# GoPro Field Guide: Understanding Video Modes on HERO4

I'm GoPro athlete Lakey Peterson. I hope I can teach you some of the best practices for creating immersive and engaging GoPro content.
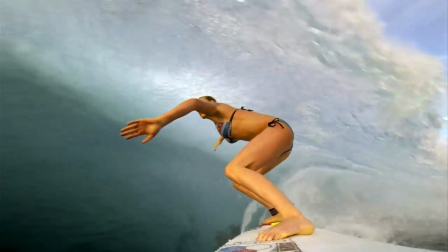For this episode of the GoPro Field Guide,
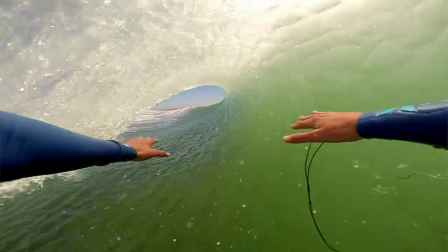I'm going to cover several different video modes that help for creating a surf video and how to determine the best video resolution and frame rate to use.
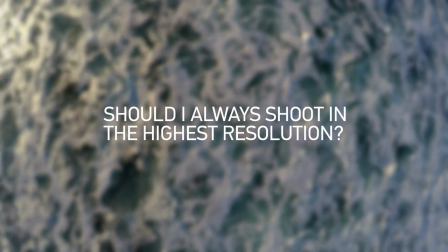Many people ask, why not just shoot in the highest resolution mode possible at all times, like 4K30? Well, when you're shooting in higher resolutions, you're doing it at the expense of frames per second.
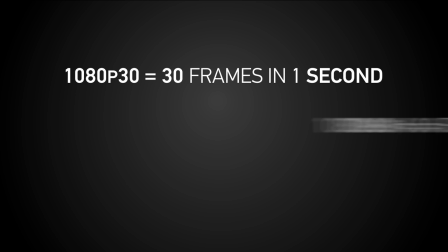To remind you, frames per second, or FPS, denotes how many frames are in each second of recording footage.
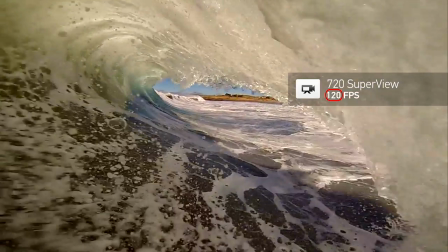The higher this number, the more you can slow the footage down and still have a smooth playback. For YouTube, the standard playback rate is 30 FPS.
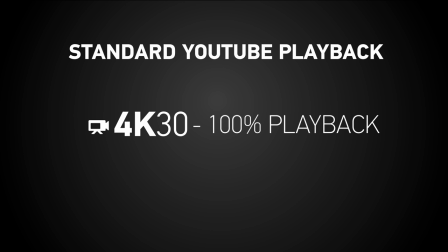This means 4K at 30 FPS needs to be played back at 100% speed to keep it smooth, also known as real time.
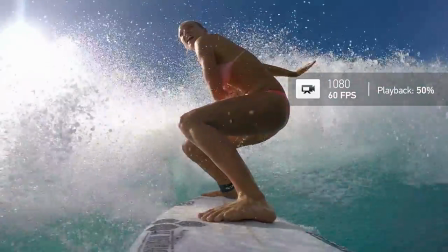If you want slow motion, for example, playing back footage at 50% speed, then you would need to increase the frame rate to 60 fps.
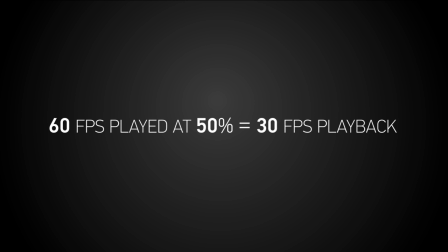This way, at 50%, it would still be playing back at 30 frames per second.
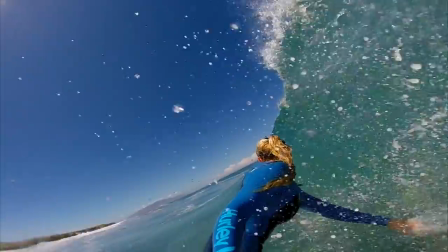Slowing your footage down by increasing the frame rate is great for smoothing out shaky footage and to be able to slow down that epic moment of action.
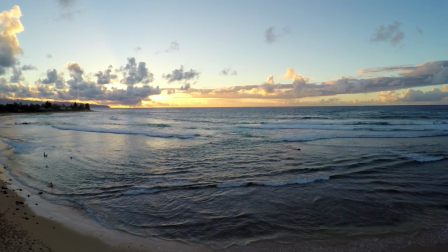Let me take you through some examples to help explain this. Because we're on the beautiful north shore of Oahu, let's start off with some stunning shots of natural beauty of Hawaii.
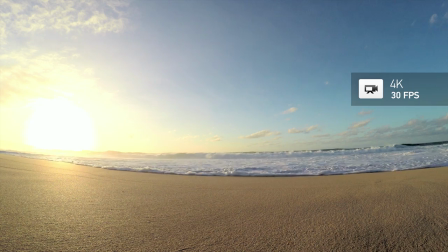For these opening shots, I'm using the all-new 4k 30 video mode, only available in the Hero 4 black camera.
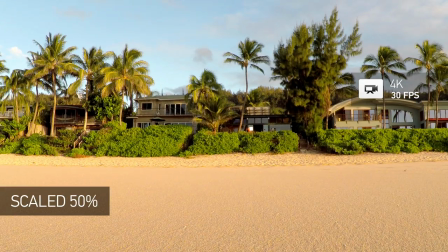The level of detail and clarity is amazing in this mode and is great for any shots where you don't need slow motion.
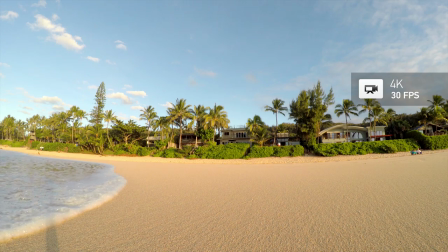This should be your go-to mode for maximum image quality where your playback speed is going to be in real time.
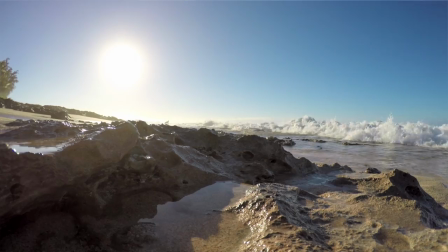For opening beauty shots where I do want slow motion, like waves crashing on the beach,
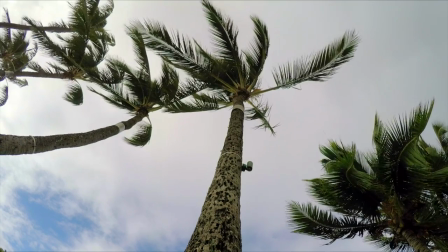tide pools or palm trees moving in the wind, I put the camera in 2.7K 48.
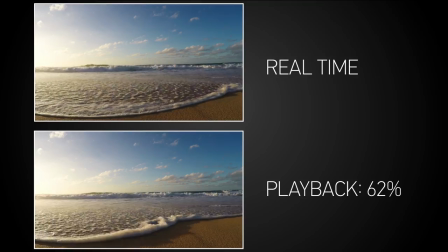This allows me to slow the footage down on while retaining wonderful image quality.
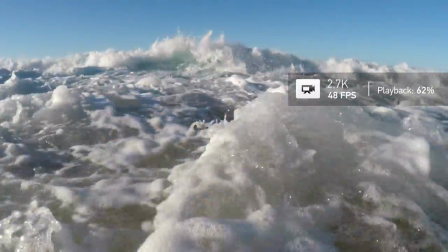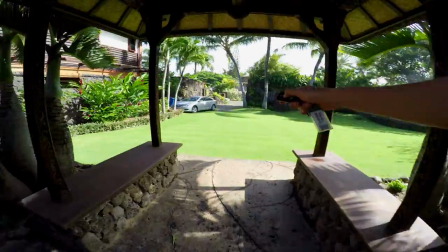Now that we established the scene, it's time to put on a chesty or head strap and get some fun point of view footage.
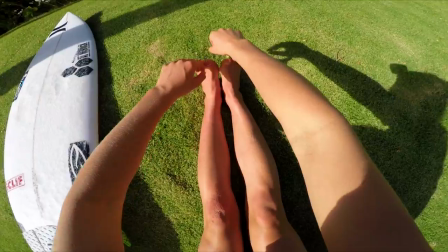Adding various POV shots from the morning routine like stretching, grabbing and waxing a board, and heading to the beach are great ways to introduce the character,
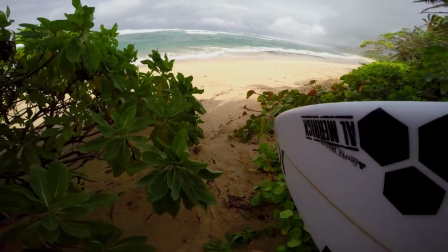create anticipation, and give the viewer a unique perspective that only a GoPro can get.
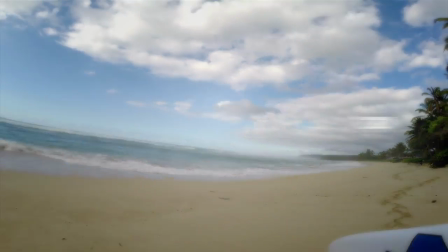For POV shots without slow motion, I use the new 2.7K 4.3 mode at 30 frames per second.
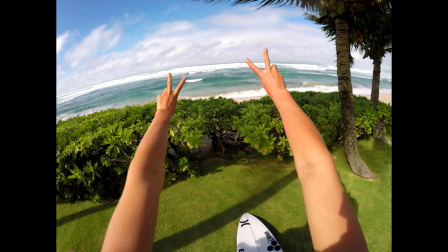This mode uses a full frame of the sensor,
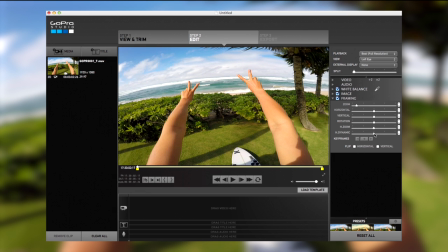but will need to be dynamically stretched in post-production to take advantage of the extra image at the top and bottom.
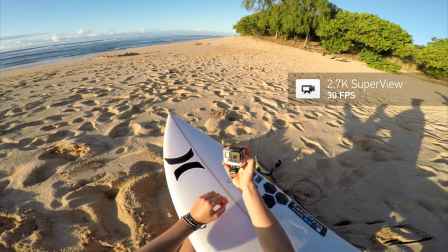If you want the camera to do this process for you, then put the camera into super view and you will get the most immersive view right off the camera.
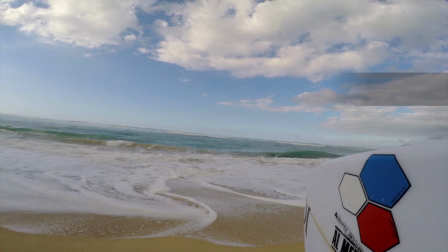Both these 2.7K modes are great for lower light environments
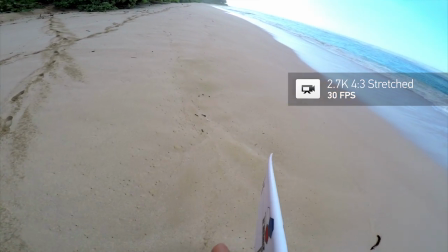like sunsets and indoor shooting and provide maximum image quality for POV footage.
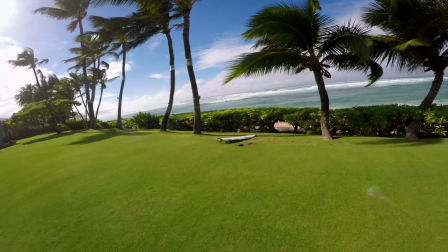If you would like to use slow motion for your POV shots, then you'll have to choose a video mode with increased frame rates.
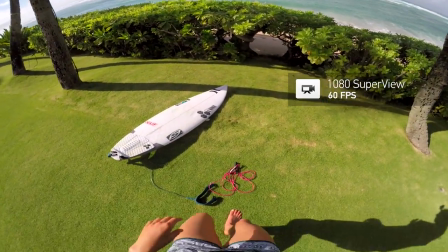I recommend using 1080 SuperView at 60fps, so the camera stretches the video for you.
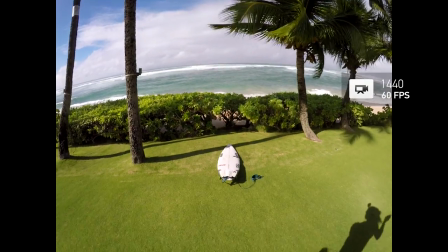However, 1440-60 works great if you don't mind stretching the footage yourself.
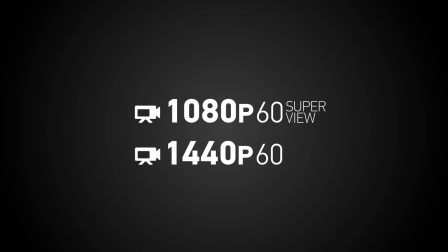Both of these modes have options to increase the FPS to 80.
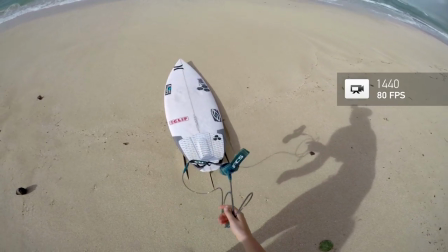You may want to do this if you're seeking super slow motion, but be mindful that this increase of FPS will be at the expense of image quality.
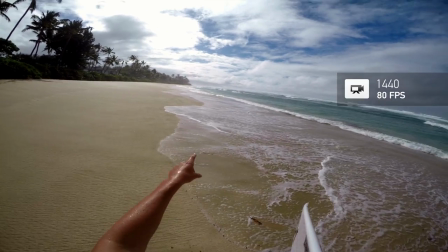So only increase to 80 if you know you will slow the footage way down. That's enough setup footage for now. It's time to go surfing. For video modes, there are a lot of different options for capturing surfing.
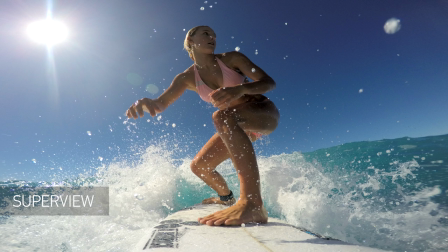From the nose of the board, I want the tallest frame possible so my head and feet are in the shot.
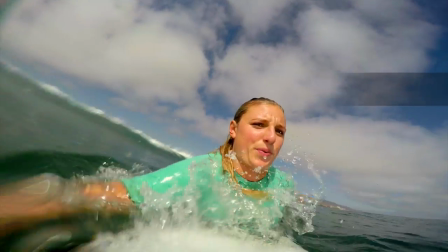Again for this,
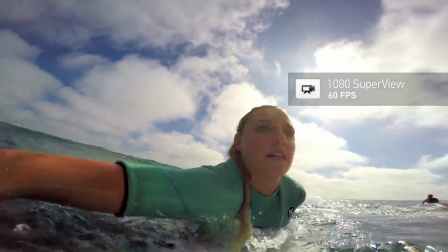I recommend selecting a mode that has super view so it gets the most immersive view possible from my GoPro without having to do anything in post-production.
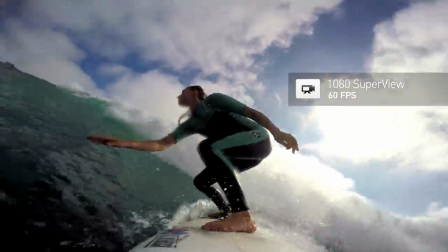My personal go-to super view mode is 1080p at 60fps for great image quality and slow motion flexibility.
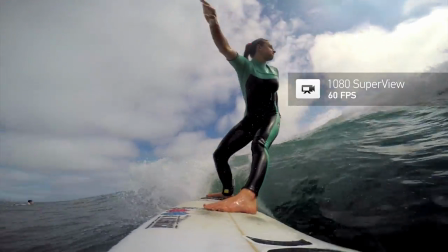If you're looking to put your GoPro in one mode while you surf, this is it.